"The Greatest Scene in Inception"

All right, I am ready to make my first video My sexy shirt well, but before I do that let me let me check YouTube son of a bitch What's up?
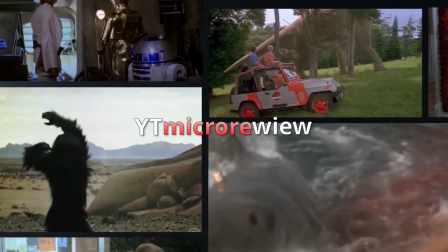[0:15]
I'm back skip the intro it's too long the Cinefix video is mostly about the technical aspects So they don't really go in depth on the cinematography So there and I'm not just salty because they got to finish their video before me and that's not the reason why I'm only now making this video.
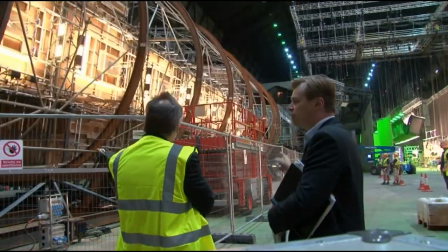[0:30]
Before Inception, centrifuges were mostly used in sci-fi to show how artificial gravity works, like in 2001,
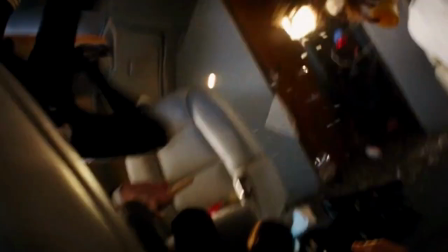[0:37]
but it wasn't very common among other genres, and I can't think of a film that used centrifuges for an action set piece before this one, but plenty after it. This scene is almost entirely responsible for the rapid increase of centrifuge usage in the next four years, but why?
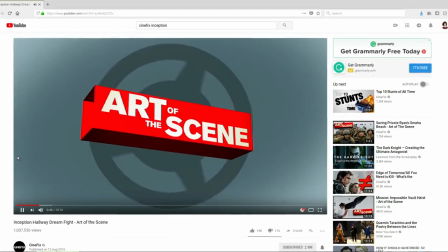[0:51]
What is it about this film that makes it so captivating? Well, the second worst YouTube channel already explained why, but not all of it.
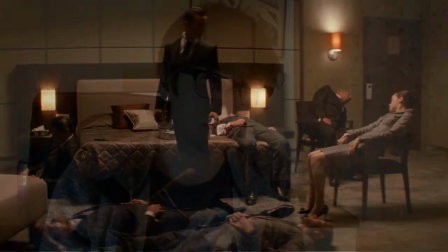[0:58]
I can explain more. No salt. Well, it starts off already pretty exciting with Joseph Gordon-Levitt finding himself next to Paige, among others, in deep sleep with kicking music in the background.
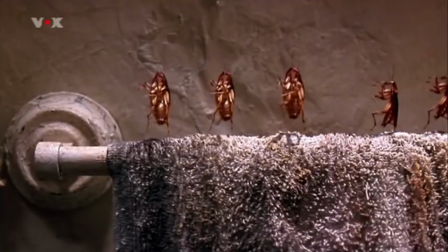[1:07]
Notice how wild this room is better than most hotel rooms I've been in.
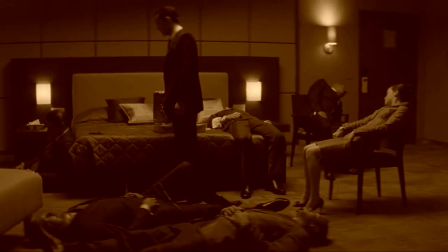[1:10]
It still somehow feels a bit uncomfortable, mostly due to the brownish lighting not being very bright, but bright enough for you to see what's happening. It was very difficult for them to put studio lights in the set, so they just use normal lamps. Oh, God, I need studio lights too, and did it just break? No, it didn't break.
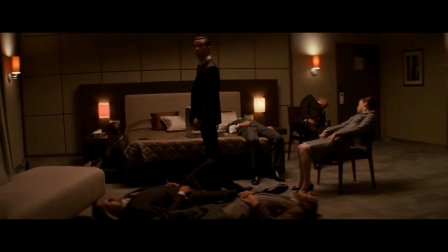[1:33]
Also there are a lot of squares in this room, the tiles are square, the texture on the blanket is square, the night lights are squarish, the emergency exit map on the door is square,
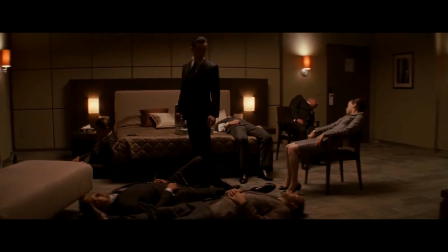[1:42]
the picture looks squarish, though I'm not quite sure it's at an angle.
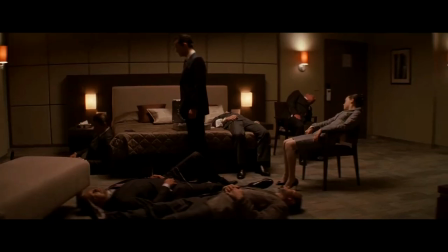[1:47]
Actually I just noticed it's not just squares that are everywhere, pretty much everything here has a 90 degree angle, even Ellen Page's legs are bent at 90 degrees. It's a sort of theme in this dream layer. My guess as to why that's the case is for two reasons. The first one is to showcase that Joseph Gordon-Levitt really likes order, and the second reason is to foreshadow that something isn't going to be right in the next few seconds with something very established,
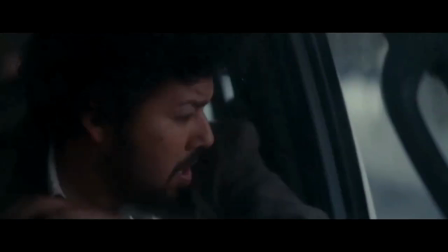[2:15]
like gravity. So then we cut to the car chase and we find ourselves in a completely different color palette.
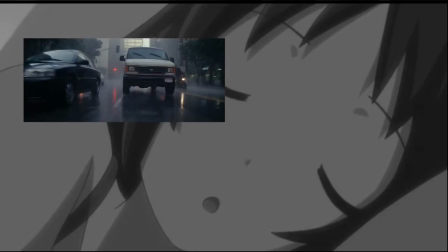[2:20]
In the first stream layer the dominating color is blue in the second brown third white this is brilliant because it provides an easy way to understand where the action takes place without any unnecessary dialogue wait is that guy real or a dummy it's it's so awesome what you can't tell so then they fire at the car and similarly levitt starts dreaming about being in danger yes it's true the film does give a very vague antibody explanation but i'm sure it's a mixture of both that and what
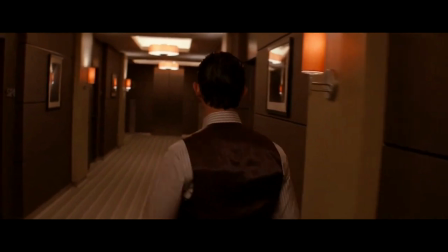[2:46]
i just said levitt leaves the room and walks towards the lift as it opens in a comedic fashion and the fight begins.
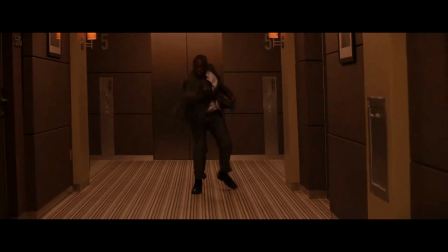[2:51]
I just love everything about this two-second Bond-like bit where the dude is shooting at the audience. Yes, I know Bond wasn't the first one to use this kind of a shot, but he was the one that popularized it. I love how the set is almost symmetrical but not quite, just like a face, and how just before we cut away the gun is at roughly the same angle as both the shoulder and the first gap on the wall,
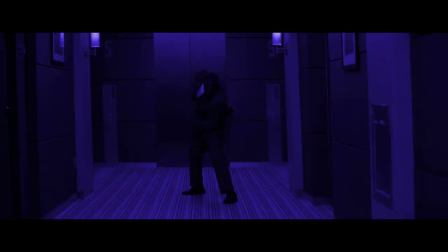[3:10]
while the waist is at the same level as the second gap. And look, his back is at the same level as the gap between the elevator doors. And how just before he fires we cut to another guy firing. I wonder how many takes did it take for them to make this shot? Or was it an accident? Who knows?
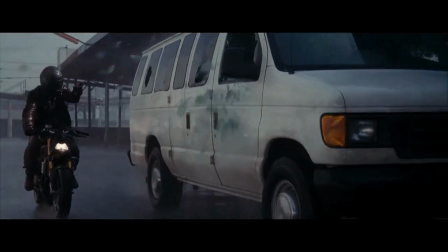[3:24]
Anyway, we cut to this random goon loading his gun before getting into his car and crashing it into the bus just like Cinefix is gonna crash on Social Blade one day.
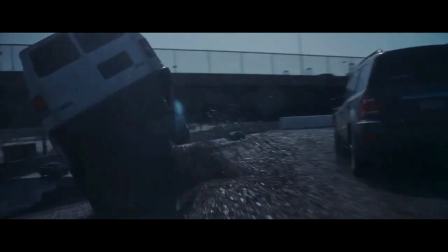[3:32]
This not only explains where the car came from but also expands the world. The guy in the bus fucks up and the car first receives a lot of centrifugal force before rolling over.
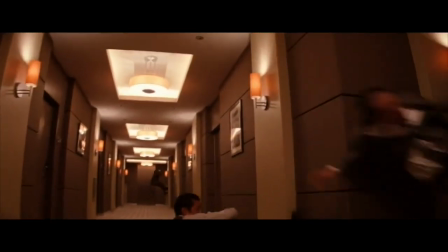[3:39]
As a result Levitt and the nameless guy feel as if gravity is shifting and here's the best part. You remember I told you about these gaps on the wall?
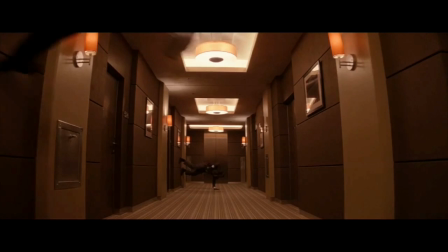[3:46]
Well, there are also lines on the ground as well and they're no accident this time. These lines are there to show you where the vanishing point is and by completing them we can see where the target is.
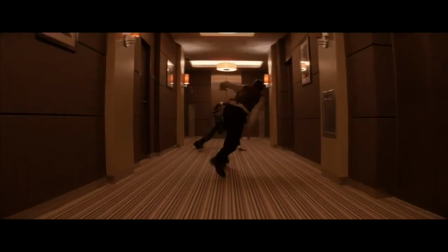[3:54]
On this motherfucker Levitt is running two words while the camera shakes just a little bit for dramatic effect. Why is this important?
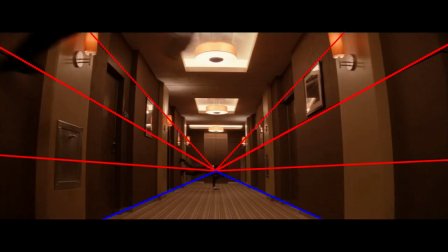[4:00]
Well, if you have lines radiate from where these guys are, it's easier for your eyes to focus on them,
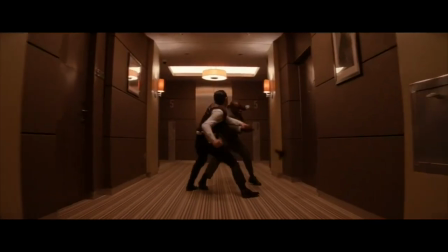[4:05]
on those two people and pay less attention on the surroundings which can distract you from what's happening on the screen. What makes this even better is that while most of the sequence has consisted of shorter cuts this one is long by comparison making the magic of the visual effects sink in.
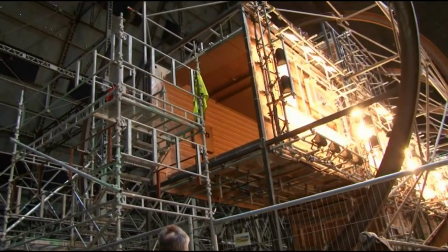[4:21]
This scene does not need any exciting cuts or any CGI it just needs an amazing practical effect for your eyes to marvel at and everybody including
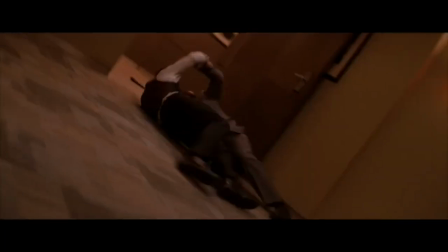[4:27]
Nolan and the editor knew it so then they fall into this room and this is where things got a little bit dangerous because the distance between the walls is much wider than the distance between the ground and the ceiling, but they still did it on cam with as few cam tricks as possible.
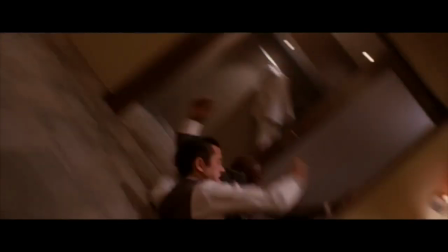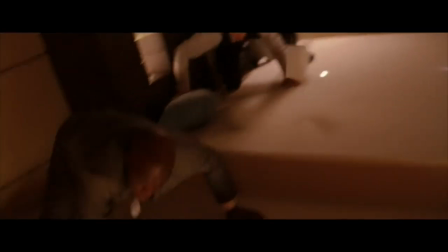[4:46]
Yeah, I don't really have anything to say at this point other than that the scene makes falling sheets of paper epic. But the one thing I can't praise enough is the music. Hans Zimmer is known for making almost laughable overly epic music and this is no exception, but this is an instance where it works as it blends the ridiculousness of his style with actually some decent stuff,
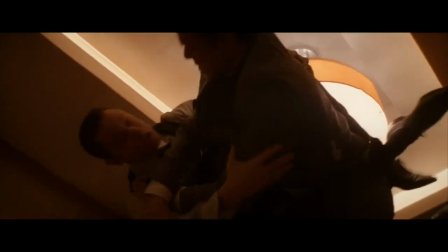[5:06]
unlike Cinefix. This matches with what's going on on screen because that too is a mixture between absurdity and obviously
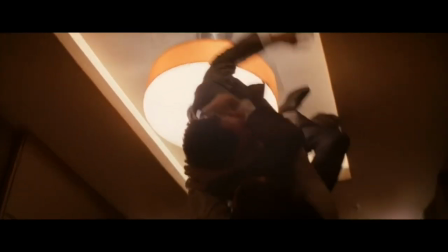[5:12]
hard but well done work from every party involved well
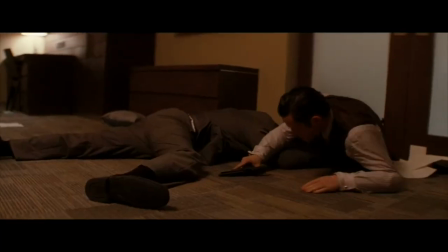[5:17]
just before the scene ends we have this distracting mistake as we see an obvious dummy being shown at another before cutting to the actors in a completely different position but and you know it also works because you know it's a dream and in dreams anything can happen... okay fine it is a mistake but it's a small mistake in an otherwise perfect sequence. This whole sequence is a great example of directing, editing, set designing, fight choreography, acting, anything, everything unlike cinefics.
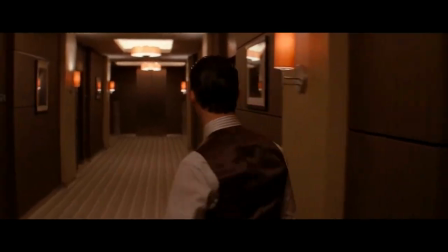[5:55]
At times it does feel a little bit overdone but it's still good because not only does it
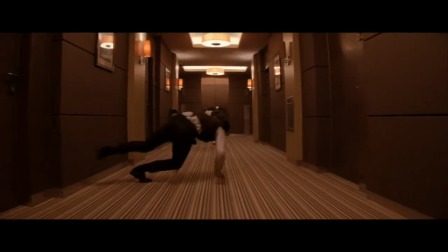[6:00]
look amazing but it also adds excitement that's possible only in
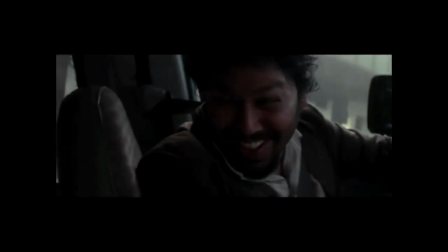[6:05]
films and dreams and then with that break of ice after three minutes of silence I'm out check
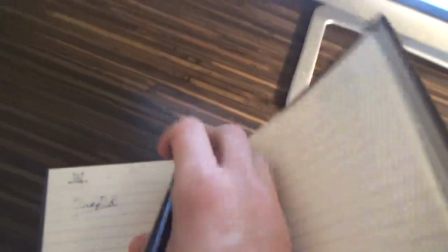out my other videos subscribe follow me on Twitter thanks they
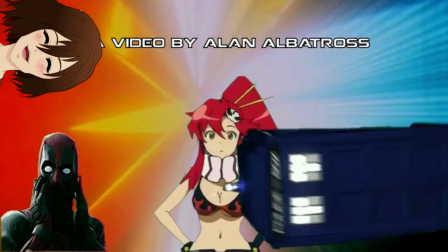have people who can read and presumably can see if something doesn't make any sense the fact that they made A mistake in an anime show is unforgivable.